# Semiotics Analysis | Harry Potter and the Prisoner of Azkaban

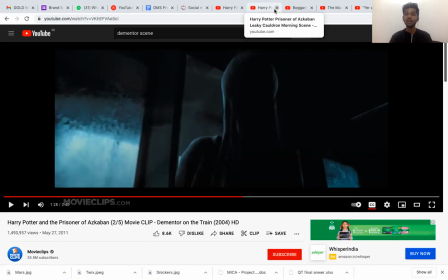[20:36]
So he has to fight Black alone. He has to fight the Dementors alone, and all of this theme is followed the entire. The this theme is followed throughout the movie. So this is one part of the theme,
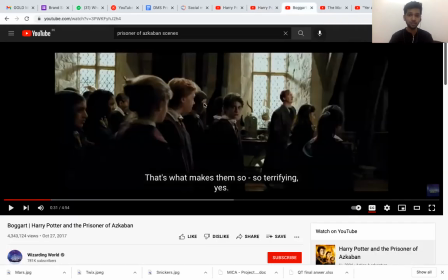[20:47]
and the other part is where over here we see that this first scene itself is a wonderful scene
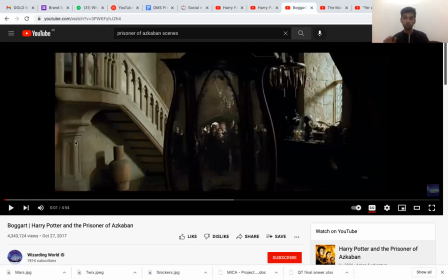[20:54]
where he keeps going through glasses and through mirrors. So when he's going through a window that you could see over here in the Marauders map, the first ever.
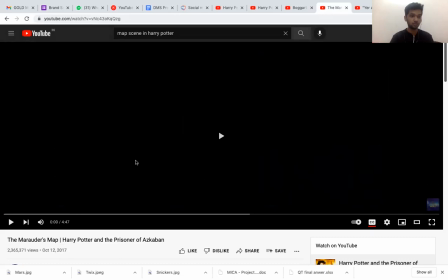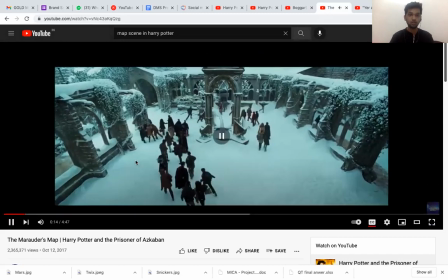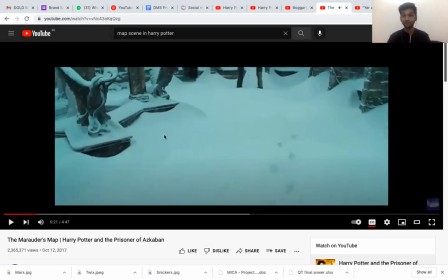[21:20]
Okay, so they're talking. They didn't go through the glass over here. There's another scene where they go through glass. So over here, they're talking. He didn't go through the glass. Why? That's also important because he sees the glass as a barrier. So, and there are other times where he does go through the glass, and he's saying break the barrier.
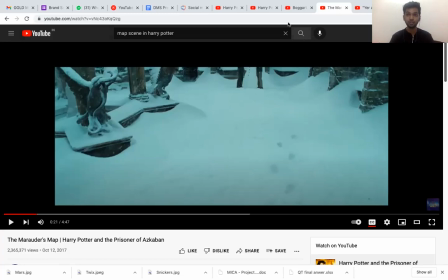[21:39]
That is what he's talking about, going through the windows in the glass, and it's a wonderful cinematic piece when you're looking at it.
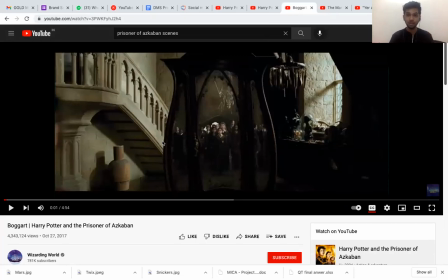[21:44]
And over here, he's using mirrors as an example.
Intriguing, isn't it?
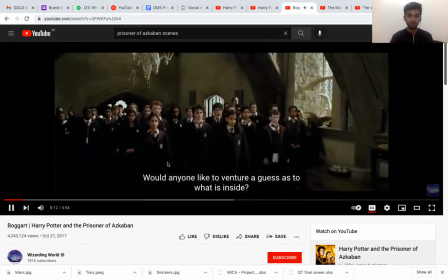[21:50]
Anyone like to venture a guess as to what is inside? I love this scene; it always fascinates me.
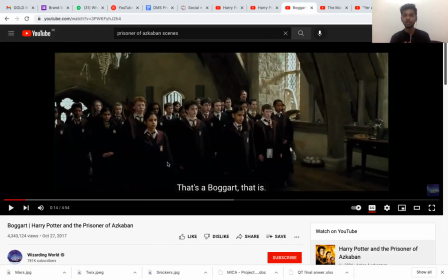[21:55]
So when he's going through the mirror, and then he's looking, he's literally saying he's looking into you. So he's saying look into yourself. So these are the connotations of the movements of the camera through the object that he's going through.
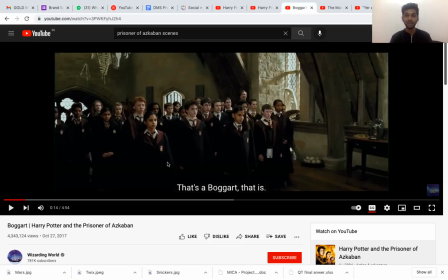[22:11]
That is also important, and the placements of every single prop in the movie, in the frame, is also important. And we spoke about, yeah, we spoke of being alone and the mirrors, and also, yeah, the last thing was the foreshadowing part.
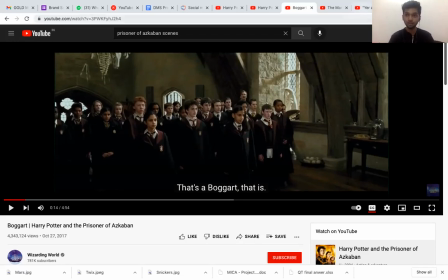[22:27]
So we over here, I'm guessing this is the video.
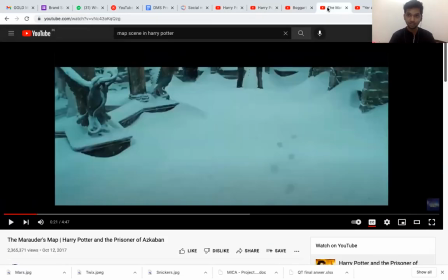[22:32]
No, no. Okay, so over here, we'll take this as an example itself. We see that
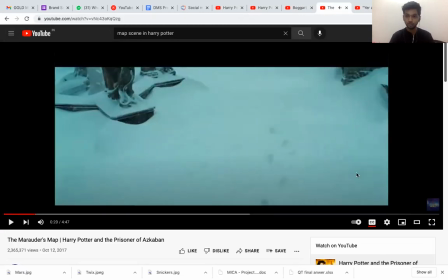[22:43]
we see footsteps over here, right?
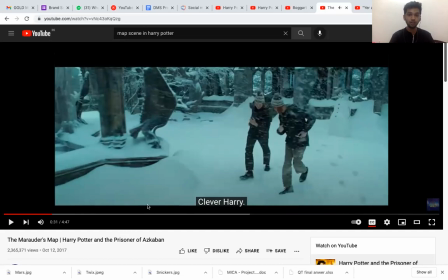[22:50]
So over here, they reveal about the Marauders map,
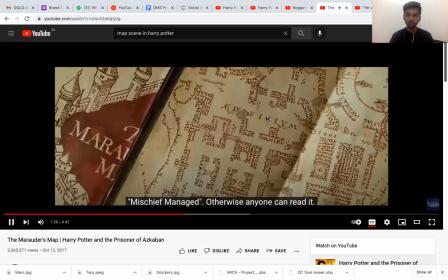[22:55]
which is a map where they see footsteps. So this is called foreshadowing.
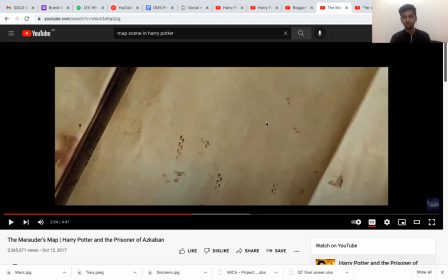[23:03]
So when you're introducing a concept before itself, about to introduce a main concept, is called foreshadowing. And then this you talk about in the movie. This is being talked about in the movie a lot, where there's the bird that comes in and then is beaten up by the Whomping Willow.
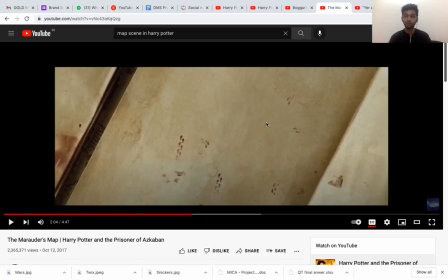[23:20]
There's, that denotes how dangerous the Whomping Willow is and all that. And also about the rat. There is no reason why a rat should have a scene in the movie. In writing in cinema, there's a very big rule where they say don't write about the squirrel.
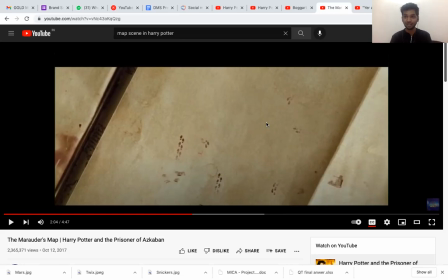[23:36]
So when you write about a rat, or when you write about a bird, that means it has to be significant, because you're literally paying for the rat to be trained, or the rat or the squirrel to be trained, or if it's CGI, then it's CGI, and then do whatever you want them to do. So everything in a frame matters. And the rat had a scene over here.
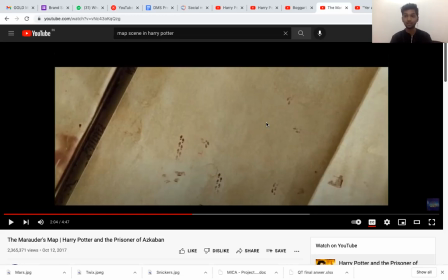[23:54]
So in the first itself, where they run away, and the cat and the rat, they both have fights. So that gives a foreshadowing later that Peter Pettigrew is supposed to be the rat. So this is a major foreshadowing. This is small foreshadowing. This small bits and reveals that exist in the movie.
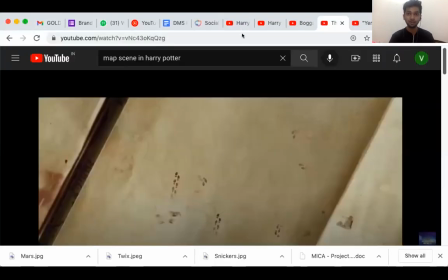[24:12]
And I will be writing all this down in a PDF and sharing it along with the video. And hopefully this helps in understanding how you create an analysis. This is how you do an analysis. And hopefully this is interesting as well, because this took a long time. Please do let me know if you have any doubts. I can do my best to help you. And yeah, all the best. Thank you. Bye-bye.